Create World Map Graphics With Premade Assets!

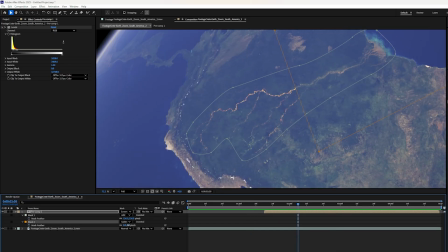4:04 Maybe I can hit F for feather and increase the feather of that mask just for a softer transition. And it's looking pretty good. But we can enhance this effect even more by adding a glow to really make the river pop.
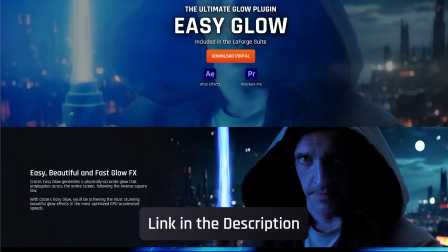4:17 You can use whatever glow you like, but I'm gonna use Crate's Easy Glow. It's one of the pro plugins available as part of the LaForge suite for After Effects and Premiere.
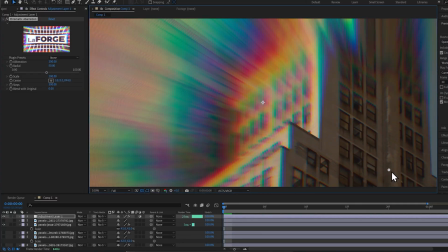4:25 If you aren't a ProductionCrate Pro user yet, you can still use the free LaForge plugins, as well as demo the pro plugins with a watermark.
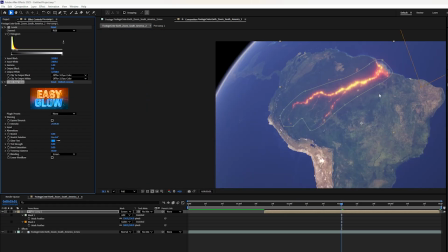4:31 I'm gonna increase the intensity. Now you can increase it as much as you want to get the effect you want to achieve.
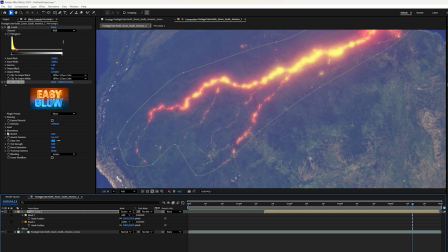4:36 And it looks pretty cool, but I think we might be able to enhance this. If I go over here to the input, I can lower the threshold. And that means more of the pixels are gonna glow. That also increases the intensity though, so maybe we wanna lower that down a little bit.
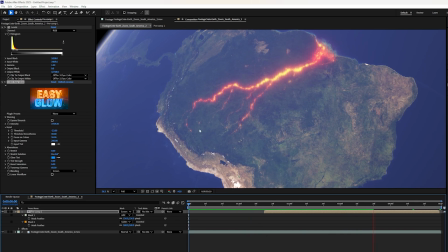4:49 Okay, yeah, that's really cool. Okay, and the last step is to add a label here.
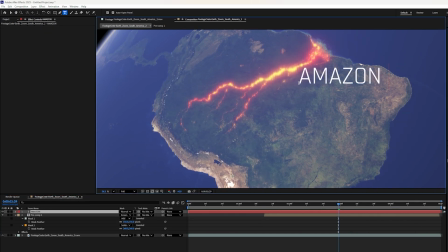4:53 So I'll grab my text tool and I'll type Amazon River, and I want this to follow the river.
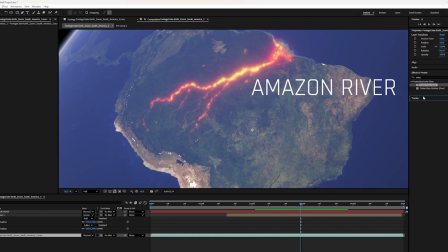4:58 So on the bottom layer here, the South America 2, I'm going to go over to my tracker window and I'll click on track motion.
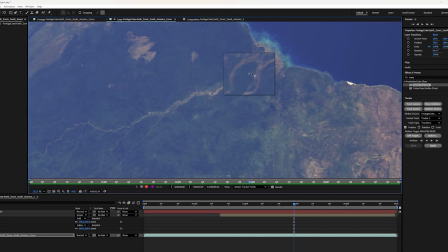5:04 And let's move this track point and find a nice high contrast portion of the river, like maybe this part right here. It's pretty recognizable, should be easy to track. I'll press analyze forward, and that is actually a pretty easy track because it's basically just a straight line in this case.
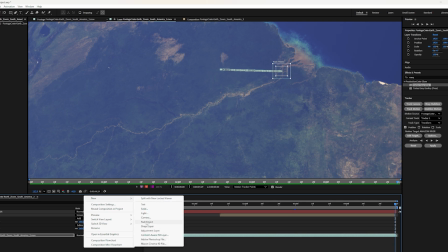5:20 Let's right click over here, go to new, add a new null object, and then over here in the tracker window, I'm going to click on edit target.
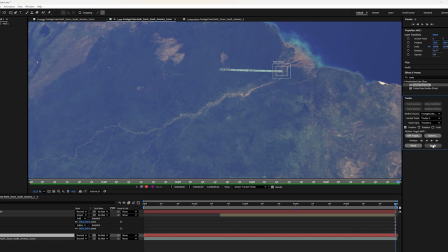5:27 I'll choose that null object and press OK, and then I'll press apply, apply X and Y. I'll press OK.
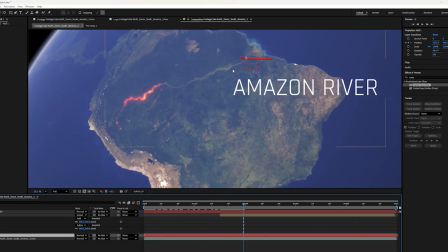5:33 So now we have this null object, the little red square, which follows the river.
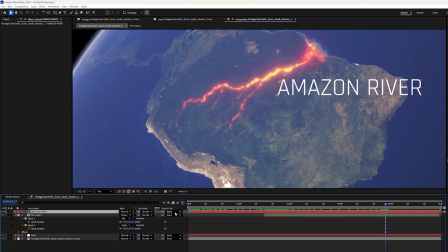5:37 So on our text layer, the Amazon River text layer, we can go over here where it says none and parent this to the null object.
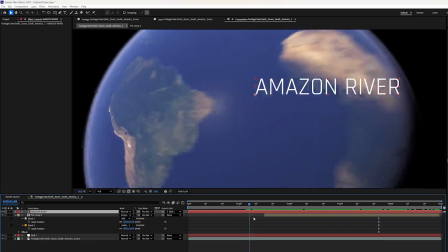5:45 So now the words are going to follow the river. And we don't want the words to appear until the glowing effect appears.
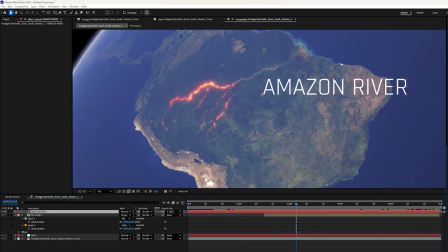5:52 There's lots of different effects you could use to make these words appear, but I'm just going to use a really basic typewriter effect. So I'll click and drag that onto the text layer.
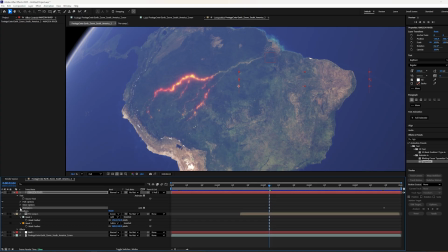6:00 And let's open that up and take a look at the text menu under the Animator 1 menu where it says Range Selector. I'll open that up. And now I have these two keyframes that I can edit. So let's bring these together so that the words type a lot quicker.
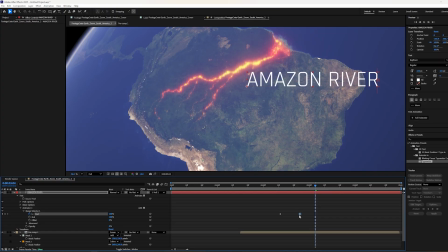6:13 I'll just adjust the timing a little bit. And in my case, I kind of want it to feel like it's just continuing with the same momentum of the wipe animation, something like that. Okay, and that's looking pretty good. Maybe we can add a little bit more depth to it by adding a drop shadow to the words.
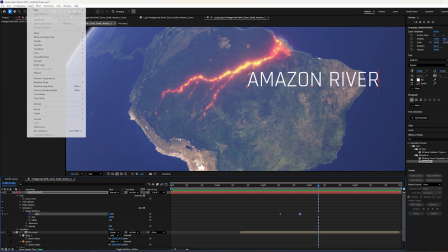6:28 So with the words selected, I'm gonna go up to layer, layer styles, and I'll add a drop shadow.
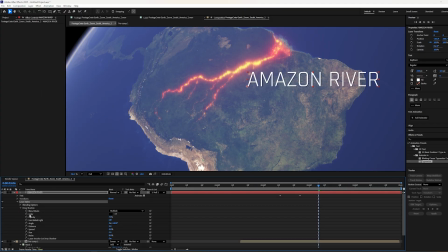6:33 And then over here in the layer styles, I'm gonna open up the drop shadow options and I'll increase the distance so it looks like it's floating above the ground pretty far. I'm also gonna increase the size because I feel like the shadow would be more diffuse at this altitude. Yeah, it looks pretty cool. Now, one other thing that you can do if you just wanna push it a little bit farther is make the Amazon River words move a little bit quicker.
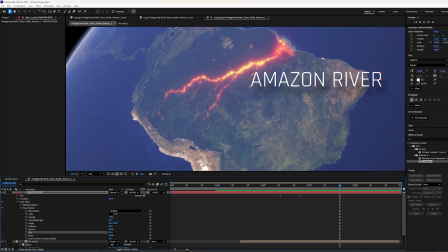6:53 That way it seems like they're closer to the camera. It kind of creates like a parallax effect.
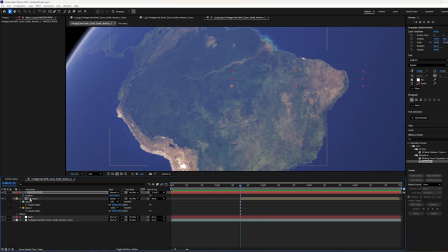6:57 So I'm gonna press P for position and I'm gonna add a keyframe for position right about here.
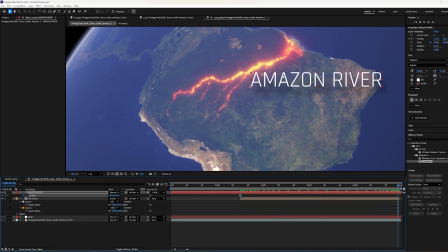7:02 And then as this moves across at the end of the animation, I'm gonna just push it a little bit farther than it would move on its own. And that way it's gonna move a little bit faster and it's gonna look like it's closer to the camera due to parallax.
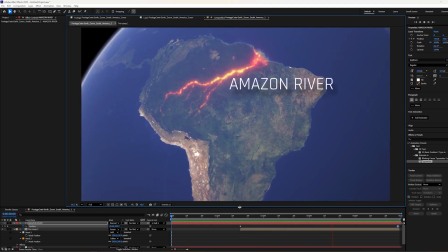7:14 So now we've created a really cool basic animation for an infographic or a documentary,
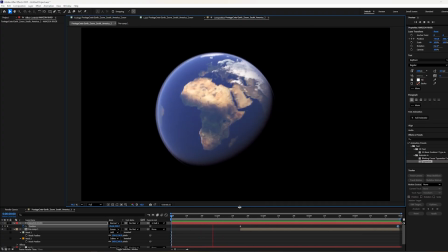7:20 any sort of educational or informative video that you might be working on. Now let's do something a little bit more flashy, maybe for your spy thriller that you're working on.
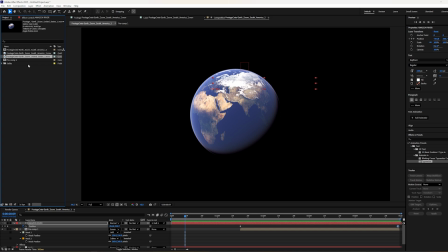7:28 I'm gonna download the video called Earth Zoom United States 1, and let's make a new composition with that.
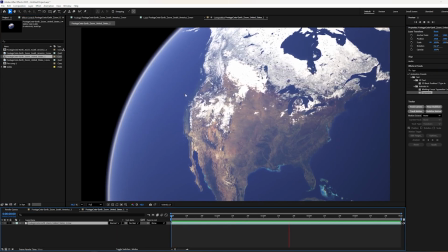7:34 So now we've got a very similar animation, but this time it's zooming in on the full United States.
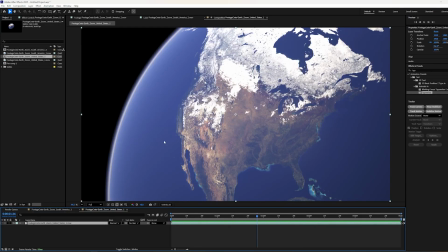7:39 Now let's pretend like we're creating a spy thriller and we want to locate a target.
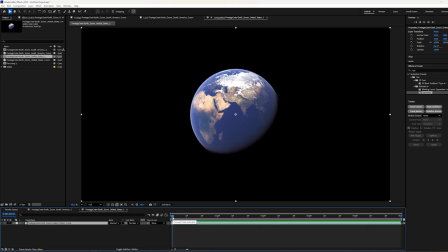7:44 Maybe we're trying to figure out where Jason Bourne is. So to make this more action-oriented and more kinetic, I think I'm gonna give it a second zoom.
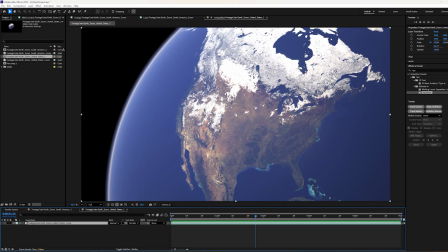7:52 So after it zooms in and settles here, I'm gonna move the pivot point or the anchor point to where I want to zoom in on my secondary zoom. So I'm gonna press Y and I'll grab the little anchor point icon right here. And let's move this to maybe around Northern California, right about here.
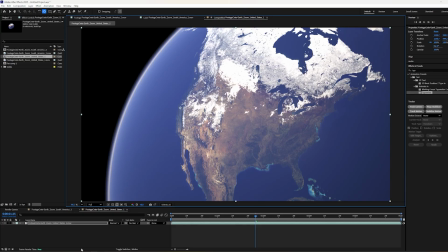8:07 Anywhere you want is fine though. Now I'll press S for scale and I'll add a keyframe.
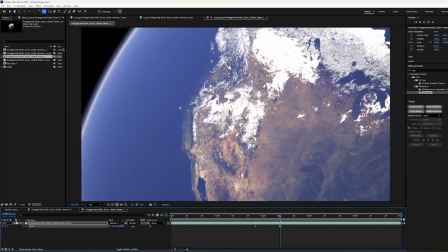8:12 And then a few frames later, I'll zoom in and let's take a look at our animation. Okay, that's a little slow.
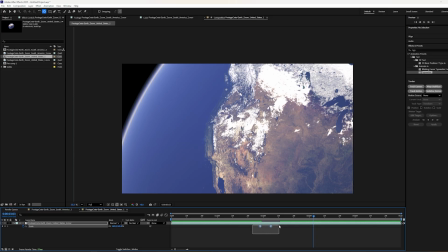8:17 Let's bring these keyframes together to make it move a little bit faster. I'm also gonna highlight both my keyframes and press F9 to give it a little bit of an ease in and ease out. So now we have kind of a secondary kinetic zoom. Feels very high energy.
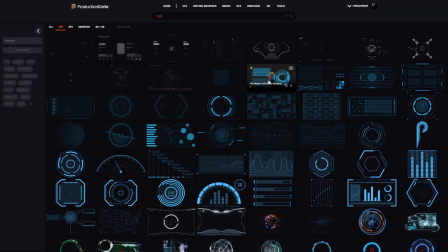8:30 Now I'm gonna head over to a footage crate and grab any sort of sci-fi HUD or aiming reticle or something like that.
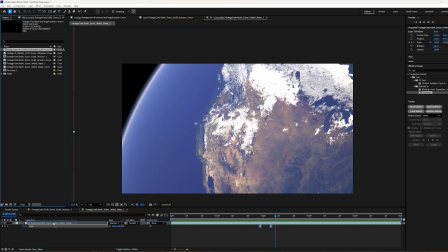8:36 This is the one I chose. Looks pretty cool. Okay, let's drag and drop this on and I'll position it over Northern California where Jason Bourne's hiding out.
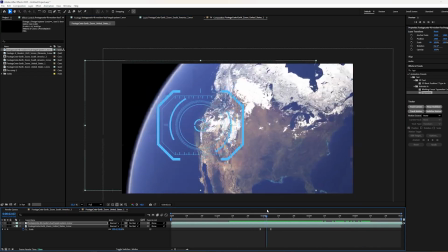8:43 And we need to track this map. Now I want the zoom to be part of the tracking.
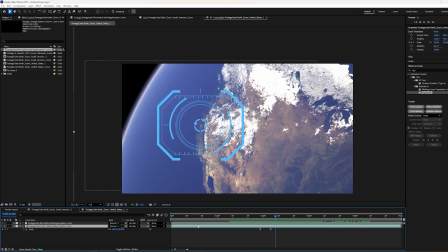8:48 So I'm gonna right click on my United States layer and choose pre-compose.
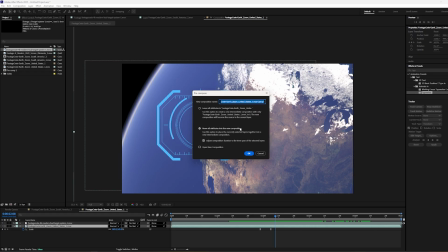8:53 I'm gonna make sure to move all the attributes to the new composition. That's very important.
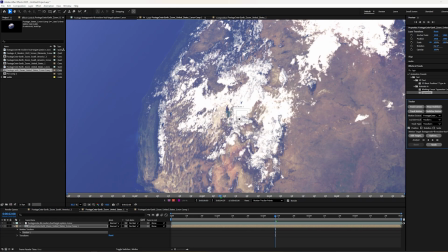8:57 And then I'll do another motion track and I'll make the little tracking point a little bigger and drag and drop it over Northern California right about here.
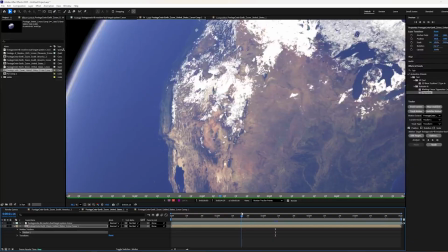9:03 I'm not gonna track the entire thing. I'm just gonna wait till the camera settles after the initial zoom and then I'll just track forward from there.
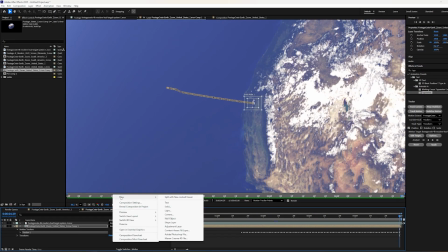9:09 Cool. Let's right click and add a new null object.
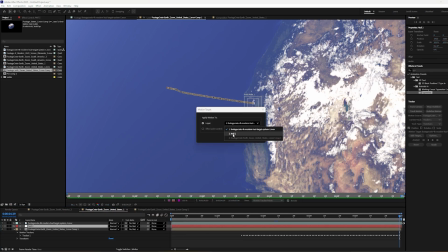9:14 And then over here in the tracker window, just like before, I'm gonna edit target, choose my null object, and then press apply, press okay.
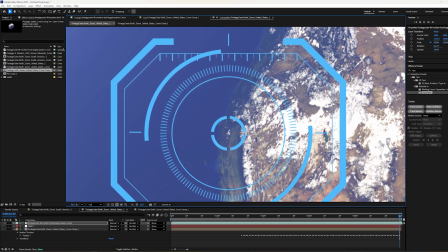9:21 And then I'll just move my target over that part of the map and I'll choose parent null 2.
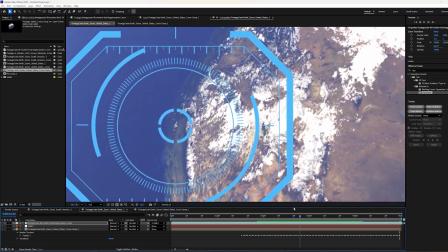9:26 So now my targeting graphic is gonna follow Northern California right there. Now let's change the size of it a little bit.
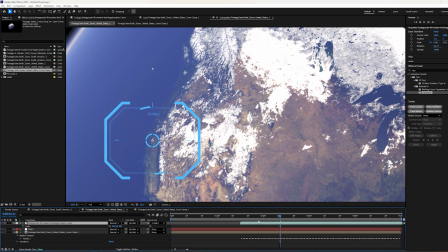9:32 It's kind of big. And let's also make it so it doesn't appear until the initial zoom is done.
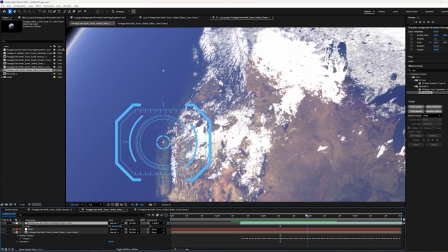9:37 So it's gonna appear right about there. Now it's pretty cool animation, but it's a little bit too slow for this quick kinetic feel that we're going for.
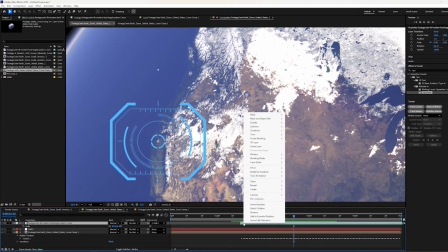9:44 So I'm gonna right click on my targeting system animation, go up to time,
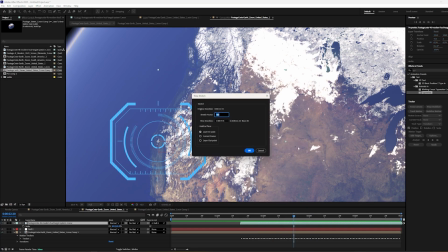9:49 time stretch, and maybe we'll double the speed by typing in stretch factor 50.
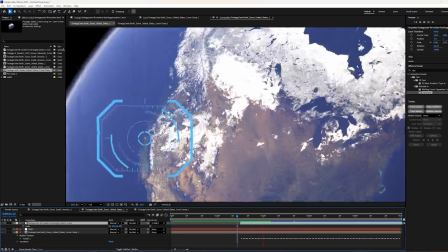9:54 So now it's gonna play twice as fast. Very cool.
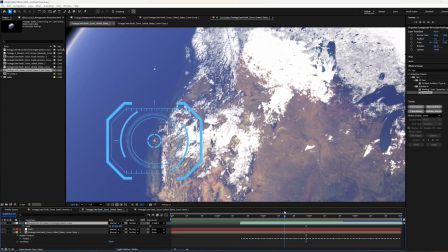9:56 So I can see as it's forming, it looks pretty good and it's kind of done forming about the time the secondary zoom finishes, but I want to add a little bit more punch to this by making this targeting system shrink down as if it's kind of locking in on the location.
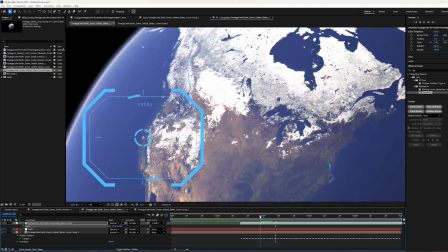10:10 So let's make it start kind of big right before the secondary zoom. So I'm going to add a keyframe right there, right before the secondary zoom happens, and I'll go right to where the secondary zoom ends,
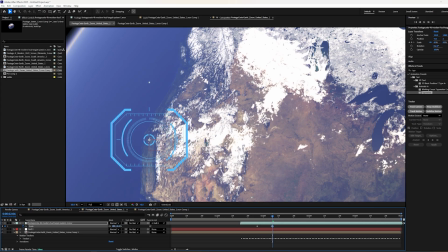10:21 and I'll make the targeting icon smaller, and let's play that back and see how it feels.
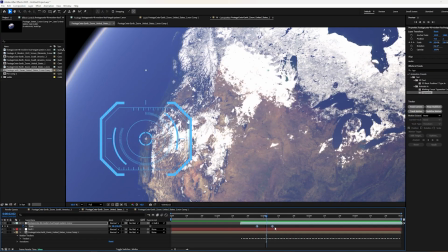10:27 Okay, pretty good. Let's select those two keyframes just like before and press F9, and that's going to add a little bit of ease in and ease out to the animation.
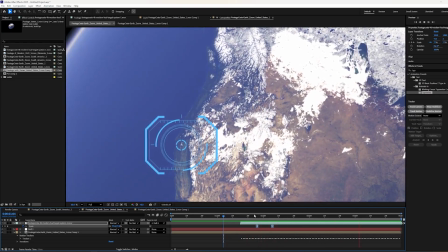10:35 Cool, now it feels like it's really locking in there. All right, let's apply a quick effect to it.
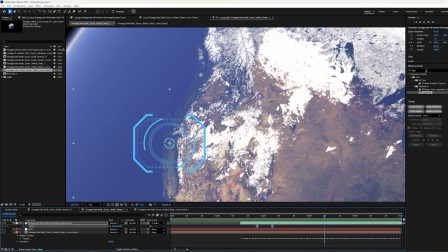10:39 I kind of want it to be red so that it really stands out from the blue background, and I also want it to feel more digital and kind of techy. So first things first, I'm going to add a hue and saturation effect to the targeting system graphic, and I'll just change this until it's red, maybe an orangey red like that. And I'm going to use the CRT factory effect, which comes with the LaForge suite.
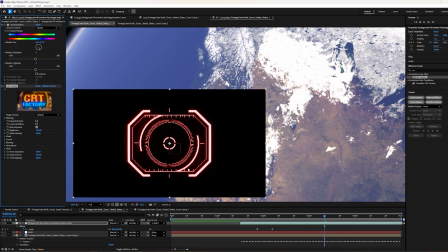10:58 Drag and drop that on, and we can see that it looks pretty cool, but it does add a black background if you're putting it on graphics that have an alpha channel.
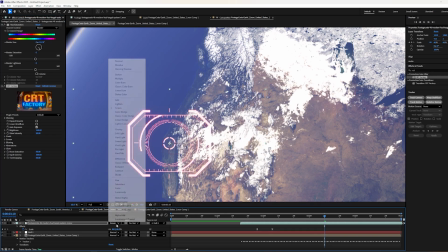11:06 So I'm just going to set my blending mode to screen, or maybe even add. Now I'm going to choose a different preset.
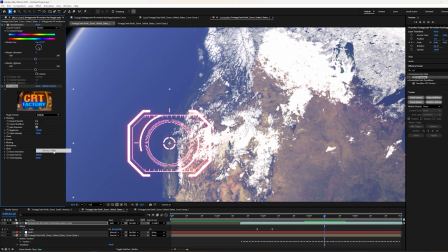11:11 My favorite one is actually Monitor 80s, but we need to make a few changes. So first thing I'm going to do in this case is I'm going to go to the screen menu and turn the bulge setting down to 0. I don't think it's really appropriate for what we're trying to work on here.
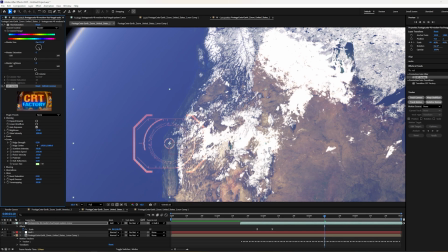11:25 And the next thing is the screen tint is set to green, which is conflicting with the red and kind of making the whole thing darker because they're on opposite ends of the color wheel.
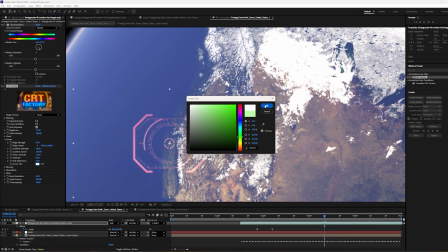11:32 So let's set our screen tint to white so it doesn't influence the red at all. Same thing with the glow. The glow is also set to green, so let's set this to either white, or we could even set it to red if we want to accent the red even further.
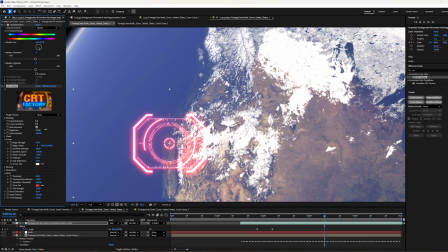11:45 Now over here where it says brightness, we can increase the brightness and we get a nice, bright, glowing digital effect.
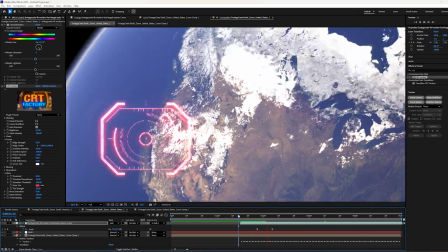11:51 Yeah, the other thing that's happening with this CRT effect is there's kind of a flicker going on, which I think looks cool, but if it's too intense for the look you're trying to go for,
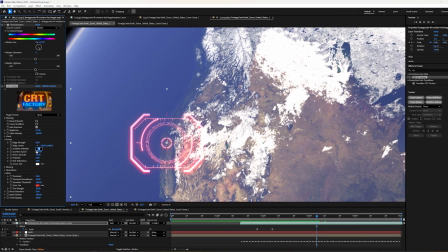11:59 you could turn that down by turning down the scan line's intensity right here. But I think it looks pretty cool because it looks like it's scanning across the image like a radar.
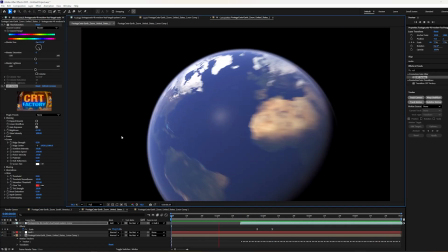12:07 Flashing red graphics look dangerous. Okay, and we did it. We found our target.
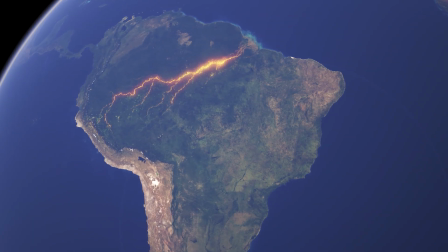12:12 Now there are lots of other cool effects that you could do with these zooming graphics that we've uploaded to ProductionCrate.
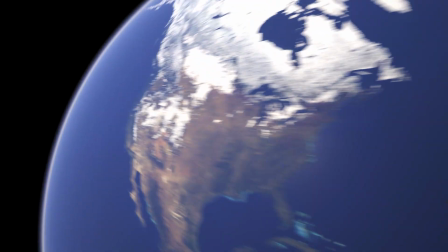12:17 So if you have any other ideas for it, let me know down in the comments.